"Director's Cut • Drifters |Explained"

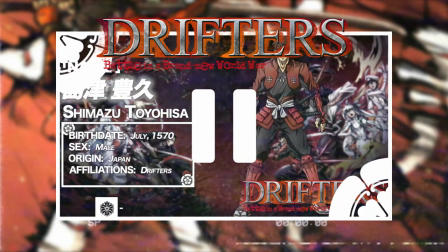(11:29)
I find that first section really boring or really like awkward because there's very little noise in the background I've I've gotten a lot of comments about people saying, why is your music in the background, the voices in the background are distracting.
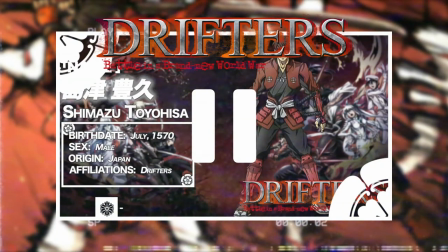(11:46)
Most of the time that's a comment I get. But honestly, I personally find that if I were a viewer of the said content, if I were you watching this content, I would borderline be on the level of cringe. Because a lot of us,
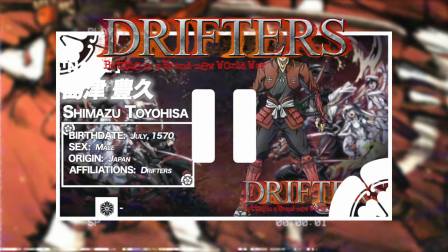(12:06)
you know, this if we're not professionals and voice in the videos a lot of times we're talking about topics that we are fans of but we're trying to talk in a serious manner and oftentimes we're talking about words people places etc of events people places and things that
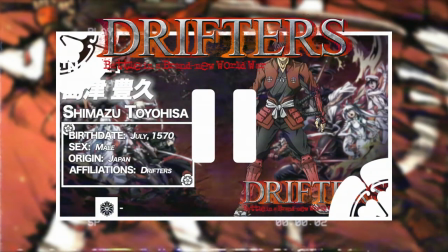(12:24)
we have never even tried to pronounce before so there's a very weird cringe factor in there and so i i think at the very least Besides everything I've stated in the previous One Piece video about that, I think at the very least, to avoid the cringe, you need to have that sound in the background.
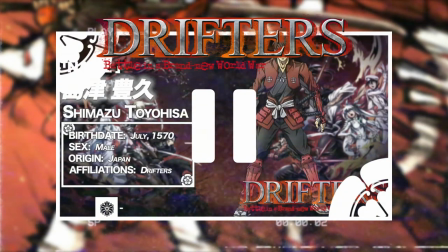(12:45)
And for the first opening part of this Drifters Explained video, I find the lack of sound or the sound being as low as it is, is distractingly cringey. Anyways, let's continue.
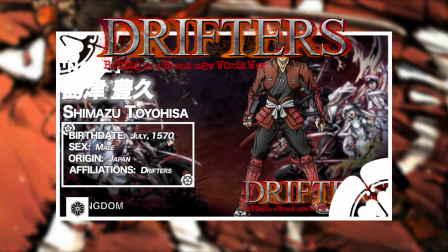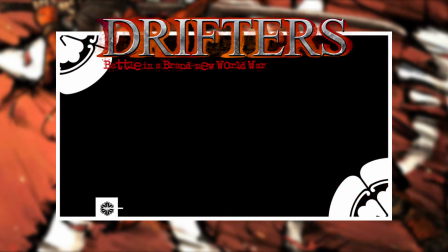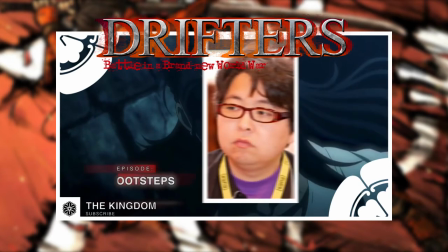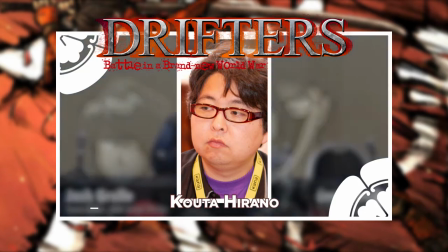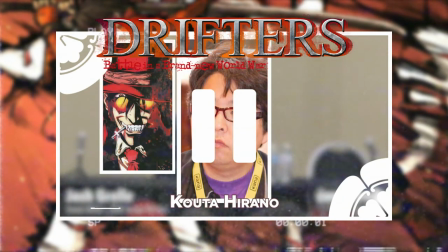(13:24)
so a lot of times we get comments about men on the reddit and be like people saying well you repeated this part such such a weird pacing the reason why we often repeat things is especially when it comes to names is that because the the
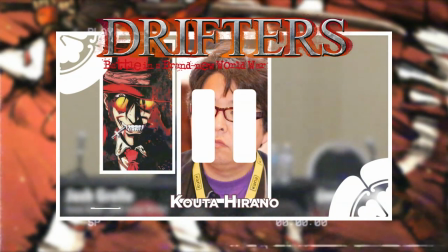(13:43)
videos are English right saying a javanese person's name or saying the name of an author or or a director for the series that's often not known or
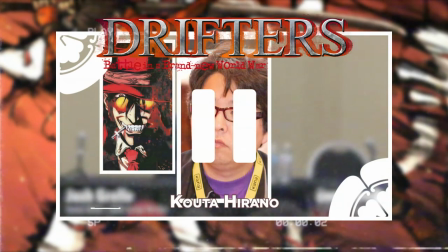(14:01)
it's often not known by the people who are viewing it the the general viewer of said things we want to drill home some of these key factors so we end up repeating things a lot most of the time it's names just so you'd be like alright so this guy did it this guy did it don't forget about
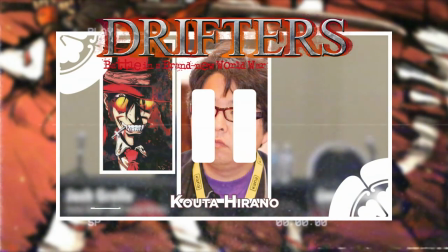(14:18)
this guy because we're going to talk about this guy again and a lot of times when we say their full name twice that means we're trying to tell you who this guy is remember who this guy is envision this picture because we're not going to keep showing you this this picture we're not going to keep calling this guy
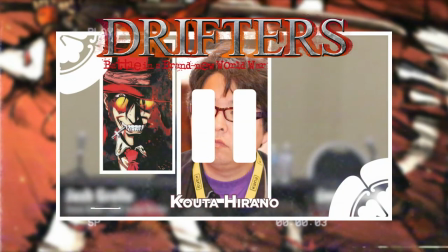(14:32)
by his first name so we're trying to get you to remember who this guy is what he looks like what he's done so that later on when we mention him again and we don't show his picture you have an image in your brain and the full name in your brain so
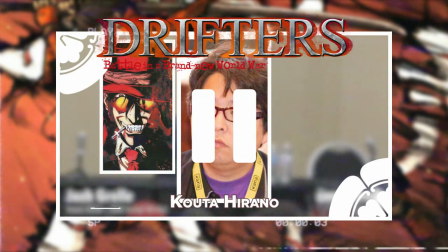(14:46)
you can understand what's going on anyways let's continue honestly
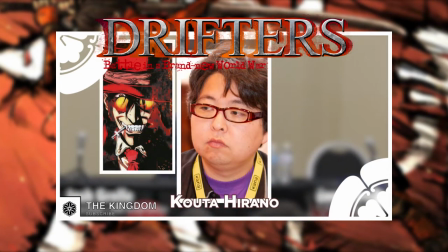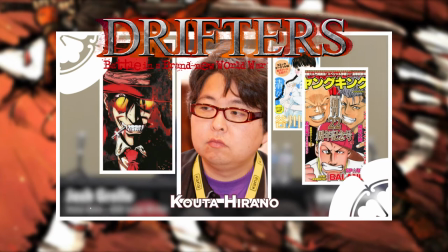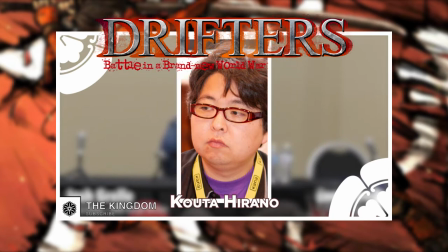(15:06)
i personally love drifters i've yet to read the manga by applying to and uh trying to think if you enjoyed helsing honestly and you haven't watched drifters
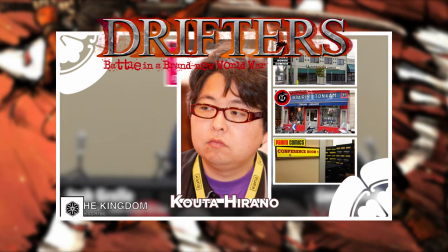(15:21)
come on you gotta watch drifters so